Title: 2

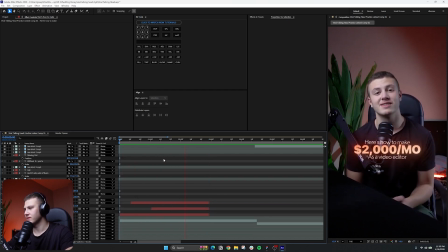[4:08] Here's how to make $2,000 per month as a video editor, even if you think you know how to do it.
Look, there we go. Awesome. Now that's it for the beginning of our hook animation. And that's how the majority of these are made, by the way.
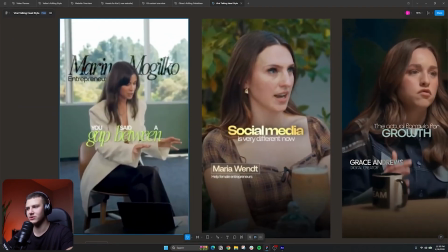[4:18]
So if you actually analyze all of these hook animations, they're made the exact same way, right? Sans font script, sans font special text, sans font special text, sans font special text.
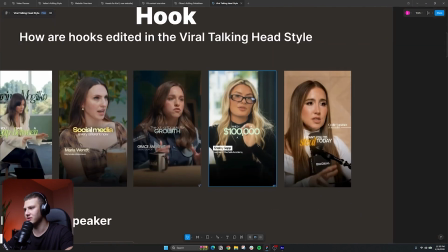[4:27]
Even if you look at the sizing of everything, it's still the exact same as pretty much all of these. The only difference between these is that these use brighter colors and we're using a more dull color.
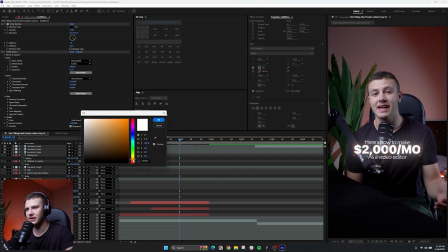[4:35]
Like if we were to delete this gradient ramp and we were to go with something like a light orange, for example, I'm pretty sure, yeah, that would look pretty much cooler. I think the downside is the background that we're using here. It's kind of forcing us to go with an orange because we don't really have much of an option, but it's perfectly okay.
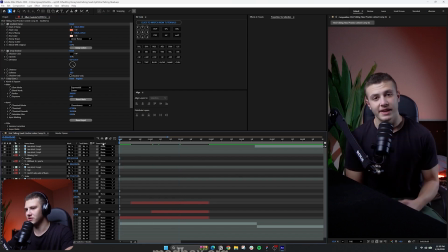[4:52]
I'm just gonna drop the deep glow a bit more. So it's a bit simpler.
Here's how to make $2,000 per month as a video editor.
All right, awesome. Now, final thing I would test is also try this as a script font. Actually looks pretty cool.
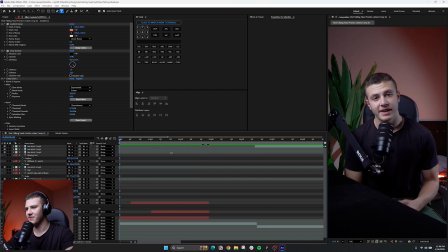[5:09]
Let's leave it as a regular font. Here we go.
Here's how to make $2,000 per month as a video.
Now, you might be wondering, what kind of post-production and cool stuff do we have in mind for you guys? What kind of post-production are we going to show you? Well, the first thing that I want to show you is how do we make our text pop out more? We actually add a darken and blur effect behind it in order to make this text highlighted more.
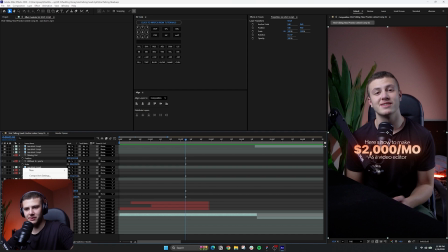[5:29]
So what I do is I select my base layer here. I'm going to right click and add in an adjustment layer on top of it. And then all I have to do is apply to the adjustment layer a brightness and contrast effect.
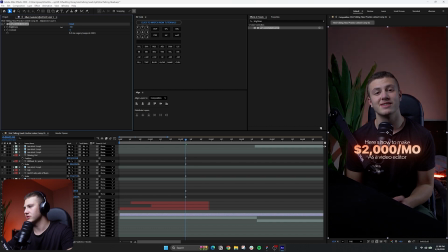[5:39]
Okay. And just drop the brightness like so. Drop it by like -30. And then we just have to add in a Gaussian blur. 30 as well would be pretty cool.
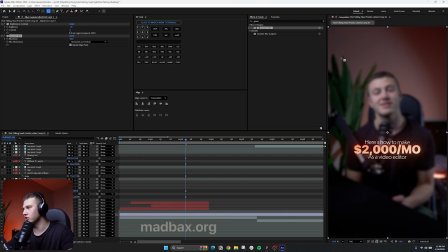[5:53]
And then we're just going to use our ellipse tool over here to mask out our adjustment layer around me being the main subject and the text over here. And then we're going to invert it. And we're going to increase the mask expansion.
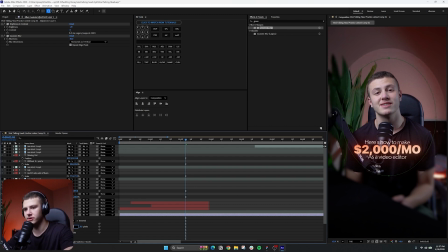[6:08]
And we're going to increase the feather to around 150. Just like so. Now notice how all of a sudden, the only focal point that you can see is the text and myself.
Here's how to make $2,000 per month as a video.
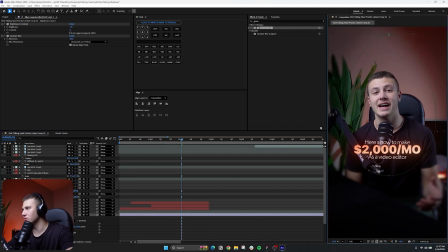[6:22]
Now, one other thing that sometimes we do is if we don't want this to be too affecting on the background, we can just like spread this out like so. But what we do is we make sure that at the bottom here, it actually does cover, like you can see the difference is if it's under the text, you really see the text. So we'll put this somewhere like here, and then we'll just leave the rest untouched.
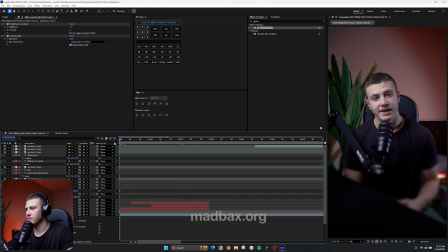[6:45]
Just like so.
Here's how to make $2,000 per month as a...
There we go. Notice how much higher quality that looks. With that blur and vignette, already everything is going to look way higher quality.
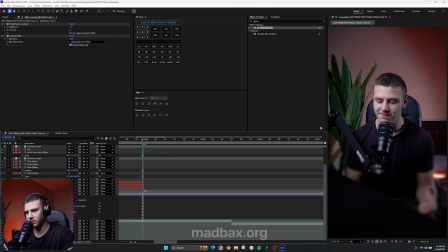[6:57]
And I'm also, again, just going to cut it right over here because we don't need that right there.
Here's how to make $2,000 per month as a video editor.
The reason, again, I'm cutting it over here is because that next section is going to be tracking, which we are going to be talking about in the next episode.
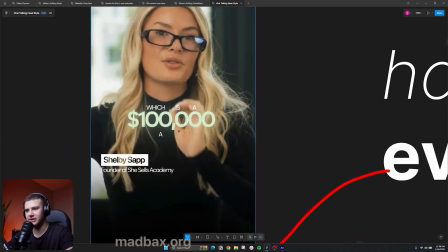[7:11]
Okay. So for the hook, we've got the sans font, we've got the 10K. We could also do a reveal animation like this.
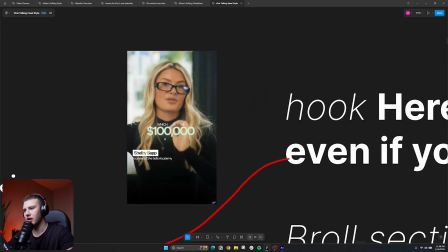[7:16]
It's going to be really easy. You guys already know how to do this.
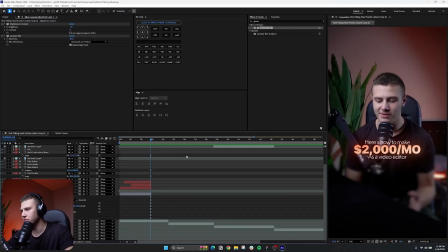[7:19]
Now, there's no point to do this because you're probably not going to do this for your clients. So I don't want to go through something that we're not going to be using, but this is what our hook animation is going to look
like. Here's how to make $2,000 per month.
And we can even top this off with a beautiful zoom out effect, which is going to make this hook animation look even higher quality.
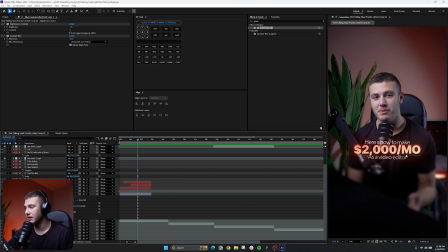[7:34]
Now you can add all sorts of stuff to add even more attention to detail. You can add a shape layer that draws out around your $2,000 per month. Okay, you could add so much. There's so much complexity that we could add to this hook in order to make it more engaging, more attractive.
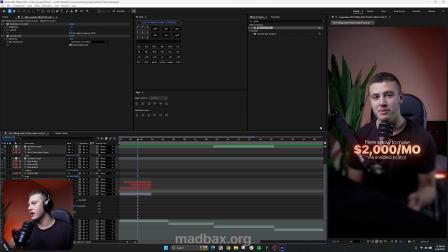[7:50]
An easy way to do this would be like a draw out animation. But this being said, we're just going to leave it as is since it works. And if it works and it looks good, then we're going to go ahead and roll with it. All right. So this being said, that's it for our hook animation. Duplicate your text, use the thicker fonts with the glow, with the write out animations for your high quality hook text. And then let's go ahead and roll with it. In the next episode, we're going to talk to you guys about what we're going to do right after our hook animation, which is going to be our tracking.